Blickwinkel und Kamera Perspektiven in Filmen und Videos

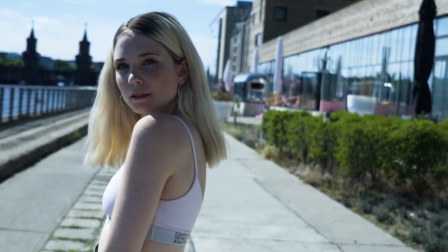Wir zeigen euch, welche Blickwinkel man in welchen Situationen verwendet und welche Wirkung sie auf den Zuschauer haben.
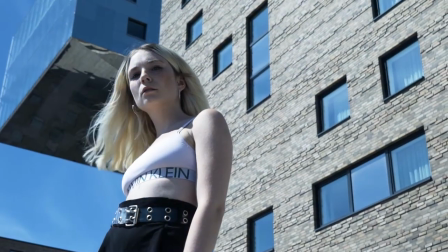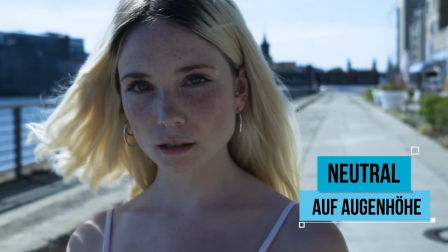Den neutralsten Blickwinkel erreicht man, indem man möglichst auf Augenhöhe des Protagonisten filmt.
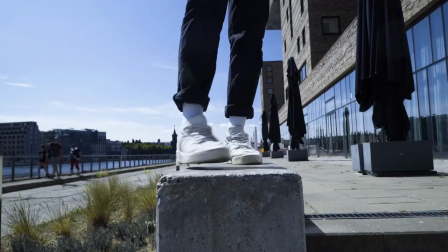Wichtig vor allem bei Interviewsituationen. Verschiebt man den Blickwinkel der Kamera nach oben, blickt der Zuschauer auf den Protagonisten herab.
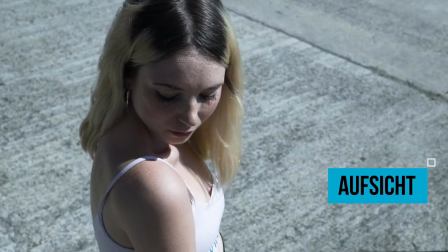Diese Position nennt man Aufsicht und sie sorgt dafür, dass unser Protagonist kleiner wirkt.
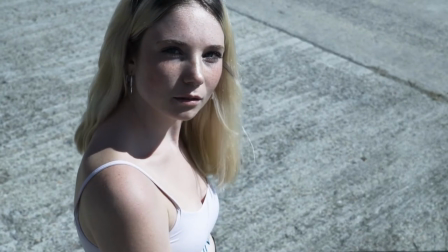Noch extremer wird dieser Effekt in der sogenannten Vogelperspektive.
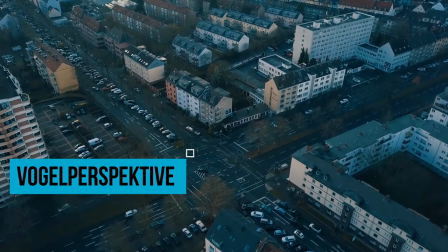Diese wird meistens eingesetzt, wenn wir dem Zuschauer einen Überblick über das gesamte Geschehen geben wollen, zum Beispiel einer Stadt oder eine Landschaft.
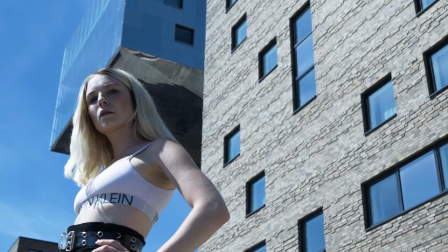Bewegen wir den Blickwinkel nach unten, sprechen wir von Untersicht.
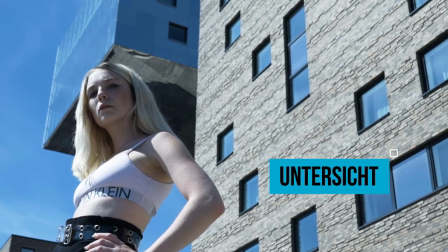Eingesetzt wird diese meist, wenn der Protagonist größer bzw. überlegener dargestellt werden soll.
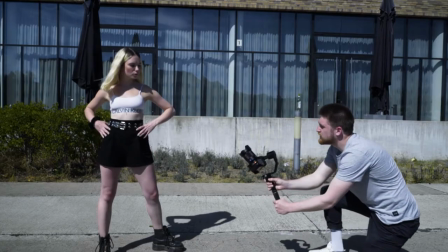Die Kamera befindet sich bei der Untersicht auf Hüfthöhe des Protagonisten.
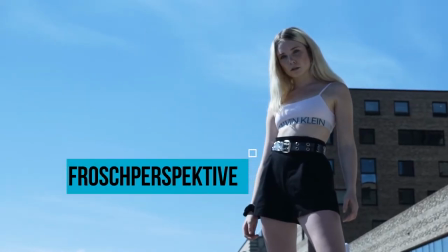Bewegen wir den Kamerastandpunkt noch weiter nach unten, sprechen wir von der Froschperspektive.
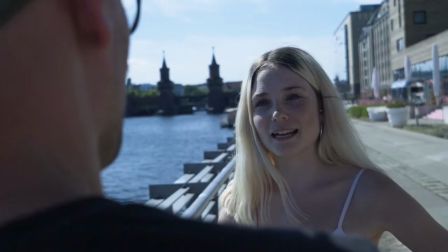Ein Stilmittel, mit dem man äußerst vorsichtig umgehen sollte. Häufige Verwendung findet die sogenannte Overshoulder.
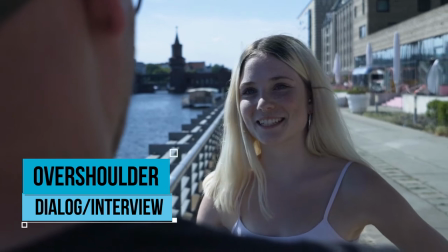Gerne verwendet in Interviewsituationen bzw. Dialogszenen.
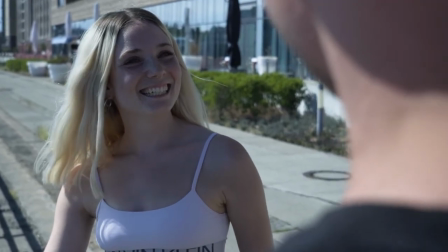Die Overshoulder hat den Vorteil, dass beide Personen im Bild sind und der Zuschauer tatsächlich sieht, dass sie in einer Beziehung zueinander stehen.
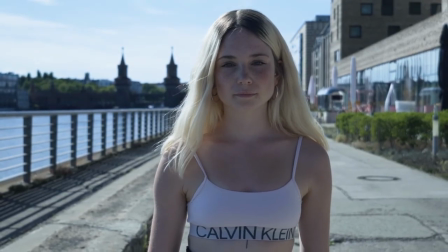Eine weitere interessante Perspektive ist der Point of View. Hier sieht man aus dem Blickwinkel einer Person.
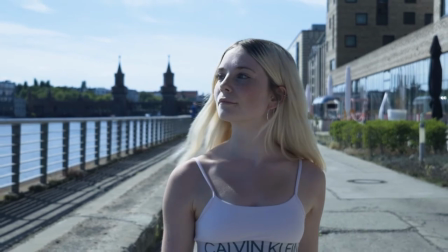Schaut der Protagonist zur Seite, bewegt sich die Kamera zur gleichen Seite.
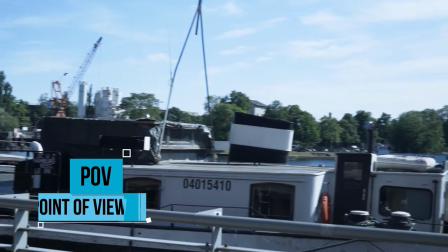Sinn dabei ist es, dem Zuschauer zu zeigen, was der Protagonist in diesem Moment sieht.
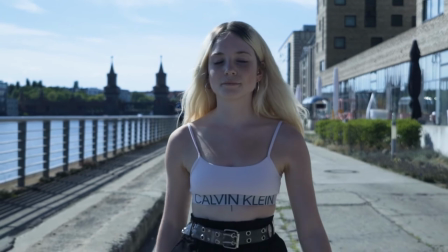Egal aus welchem Blickwinkel und welcher Kameraposition ihr dreht, wichtig ist,
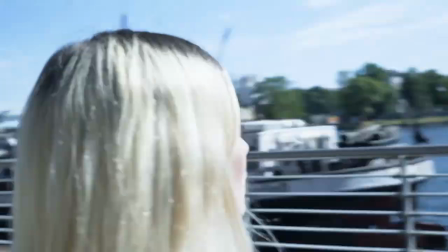dass ihr euch bewusst seid, dass jede Einstellung eine Wirkung auf den Zuschauer hat.